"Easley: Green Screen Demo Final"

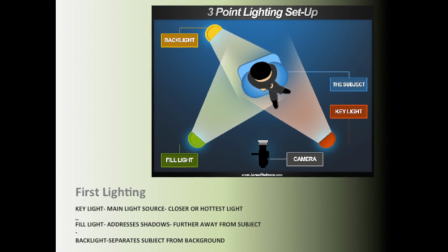0:47 Now, even in green screen lighting, we still have to address what we call three-point lighting.
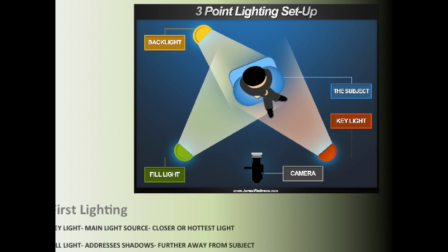0:52 In three-point lighting, which is a basic setup, we have a key light, which is your main light source, and usually the source that's closest or the hottest light that you have.
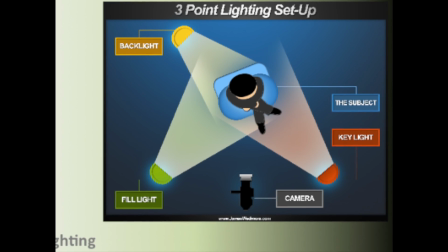0:59 Then we have a fill light, and that light source is basically there to kind of break up some of the shadows on the other side of your subject.
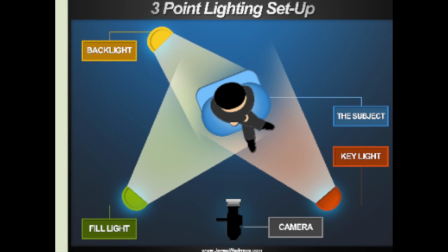1:05 And then the last light would be your backlight, and that light is primarily there to separate your subject from the background.
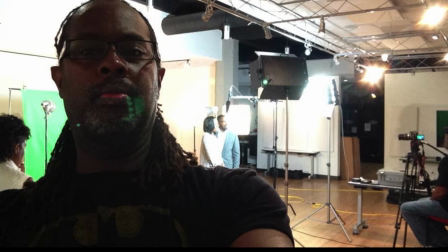1:14 Now in this example, this is an example of a shoot that we had with two local doctors, husband and wife.
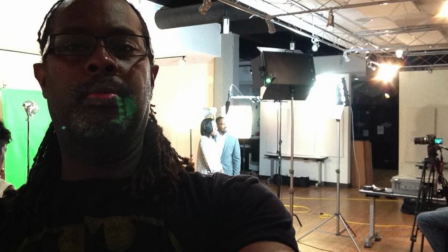1:20 And so we still have to apply the three-point lighting situation.
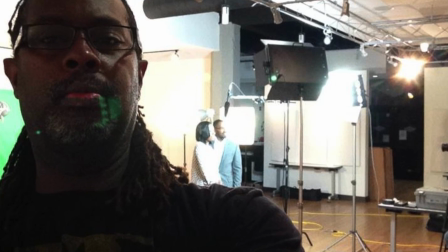1:24 So we had the subject, we had the three-point lighting applied to the actual talent, the doctors, and then we also had to make sure that there was an even amount of light on the green
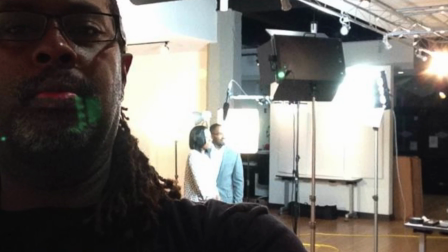1:32 screen, and that ensures that you have an even key when you bring that into post-production, which we'll get into a little later.
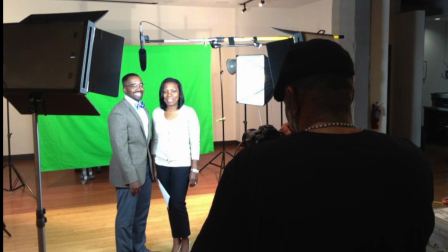1:37 Our subjects, and so we have this set up again. We have our key light, which is the light source is usually closer to the camera, that's closest to the subject.
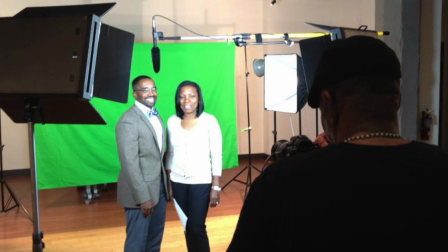1:46 Then we have our fill light, which is a little further away from the subject, is breaking up the shadows.
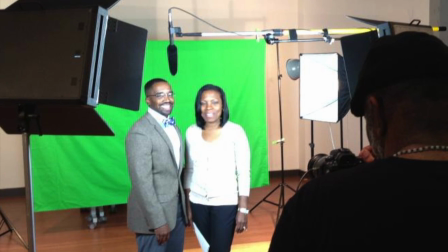1:50 And then we have a light on the back of our subjects, the doctors, again to separate them from the background and give us an even key.
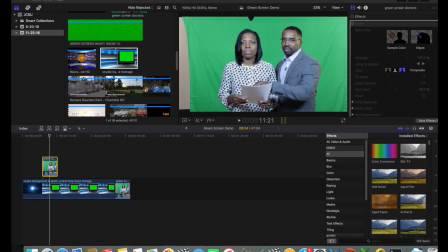1:59 Now we need to go into post-production. So we're going to bring that video into any environment.
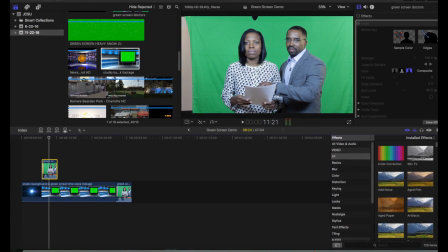2:04 The environment that I'm using for our purposes here is Final Cut Pro. So in Final Cut Pro, I'm going to bring the video in.
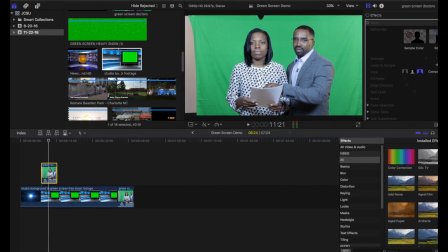2:11 I'm going to use a track method where I have the video on one track.
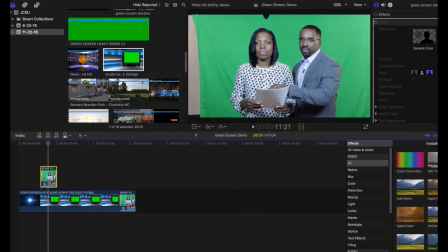2:15 And then I've also found a background, which we call skins.
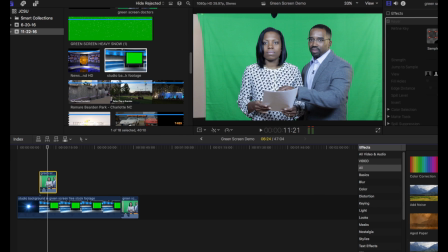2:20 You can find these anywhere on YouTube and other various environments. And basically, I'm going to use that as my virtual backdrop, my virtual set.
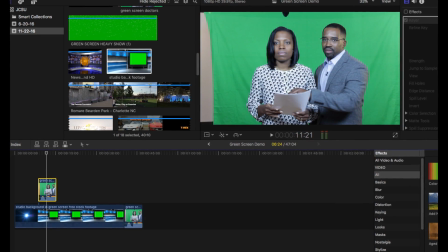2:29 Once I create the key effect to my subjects and key out the green, then that will bring the virtual set into play.
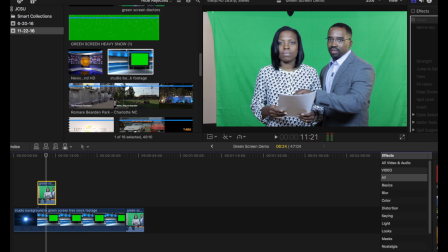2:38 And basically, I can start building my virtual environment from that point.
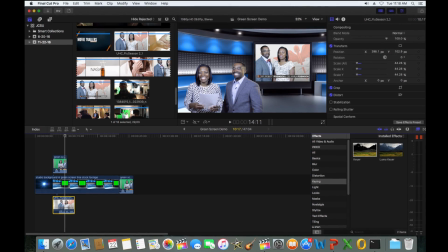2:46 Now, once we understand how the keyer and post-production and green screen and all these kind of different elements work,
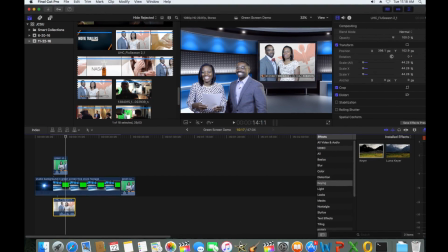2:51 we can bring all this together in, again, in a post-production environment like Final Cut that I'm using right now,
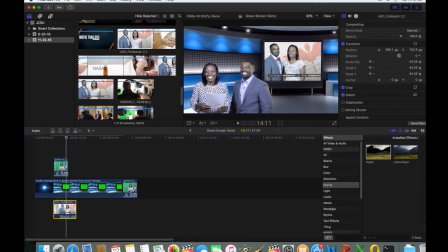2:57 and pretty much create some pretty dramatic results
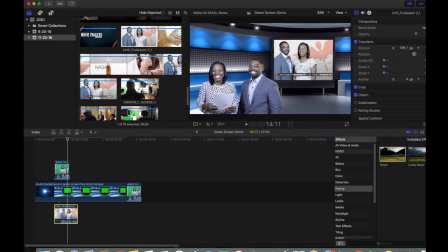3:00 and create some very unique virtual environments using things like, again, the keyer, layering of video, and the green screen.
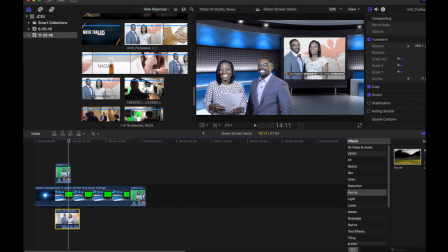3:08 So in this example, I have again the virtual set.
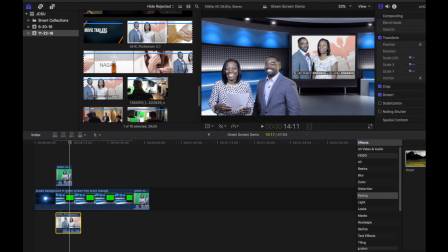3:13 I have our actors, which we shot again in green screen. I brought that in, layered that,
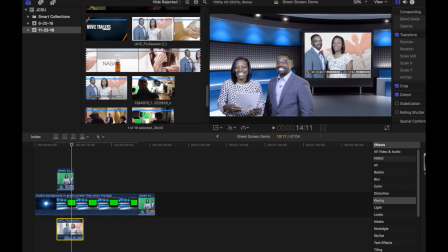3:18 used a transforming effect where I kind of shrank them and kind of put them over in the corner because I wanted to take advantage of the kind of full visual real estate.
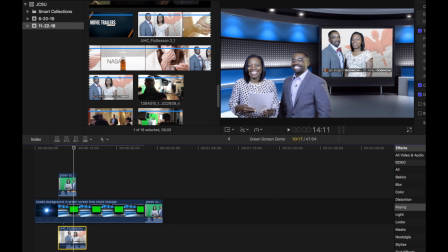3:26 And then I found the finished product that we have, which was a series of mini promos that the doctors wanted to use in their practice.
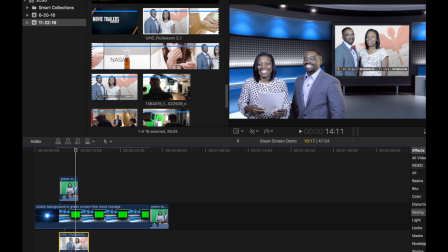3:34 And then I put that in the kind of virtual television set that's embedded within the virtual set.
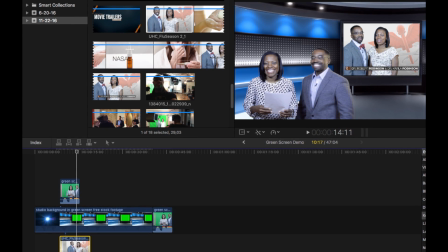3:39 And then you again have this kind of 1, 2, 3, 4 different layer environments to create this unique kind of virtual set.
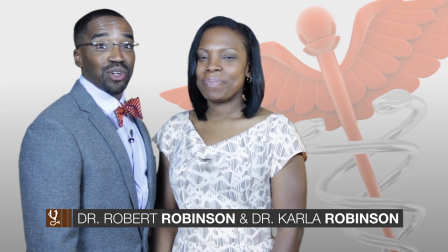3:51 Hi, I'm Dr. Carla Robinson with the Urban House Call. And I'm Dr. Robert Robinson, and this is your Urban House Call Doctor's Note of the Day.
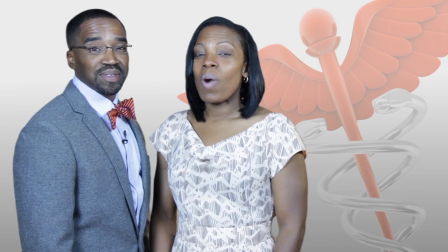3:59 It's that time of year again, flu season. And while you may think that you aren't at risk for serious complications,
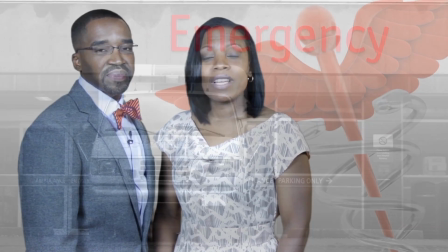4:05 it's important to know that each year the flu leads to over 200,000 hospital admissions.
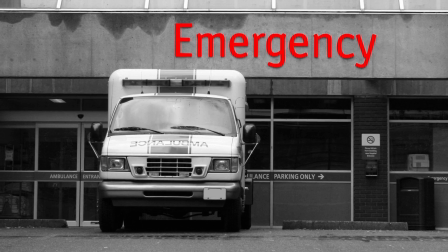4:11 So what can you do?
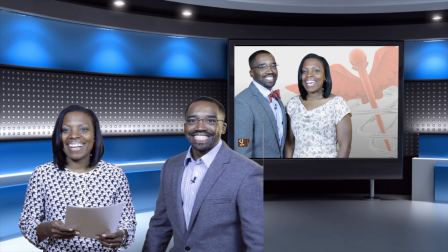4:18 I say every week. Hi, I'm Dr. Carla Robinson with the Urban House Call.
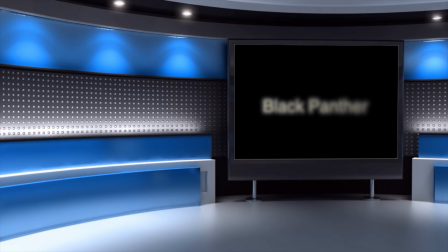4:24 And I'm Dr. Robert Robinson. But I have never seen anything like this.
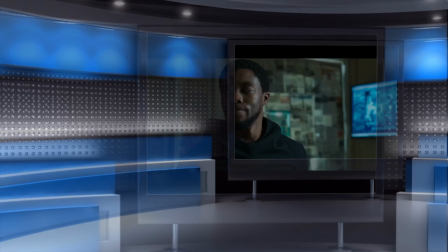4:29 How much more are you hiding? Hold up. Let's go.
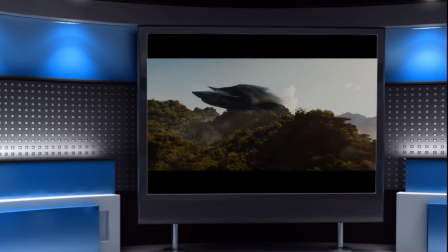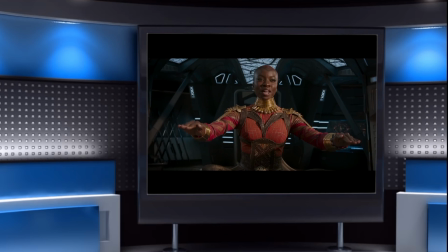4:39 We are home.
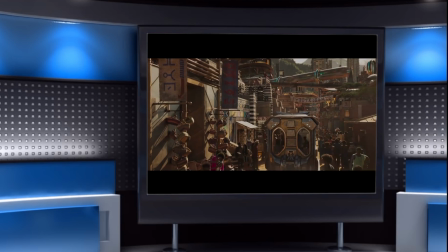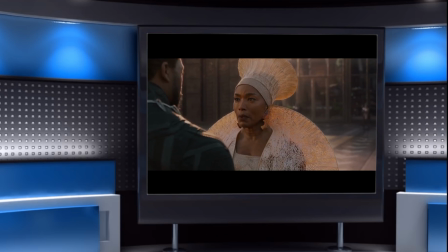4:46 My son, it is your time. Show me my respect and bow down.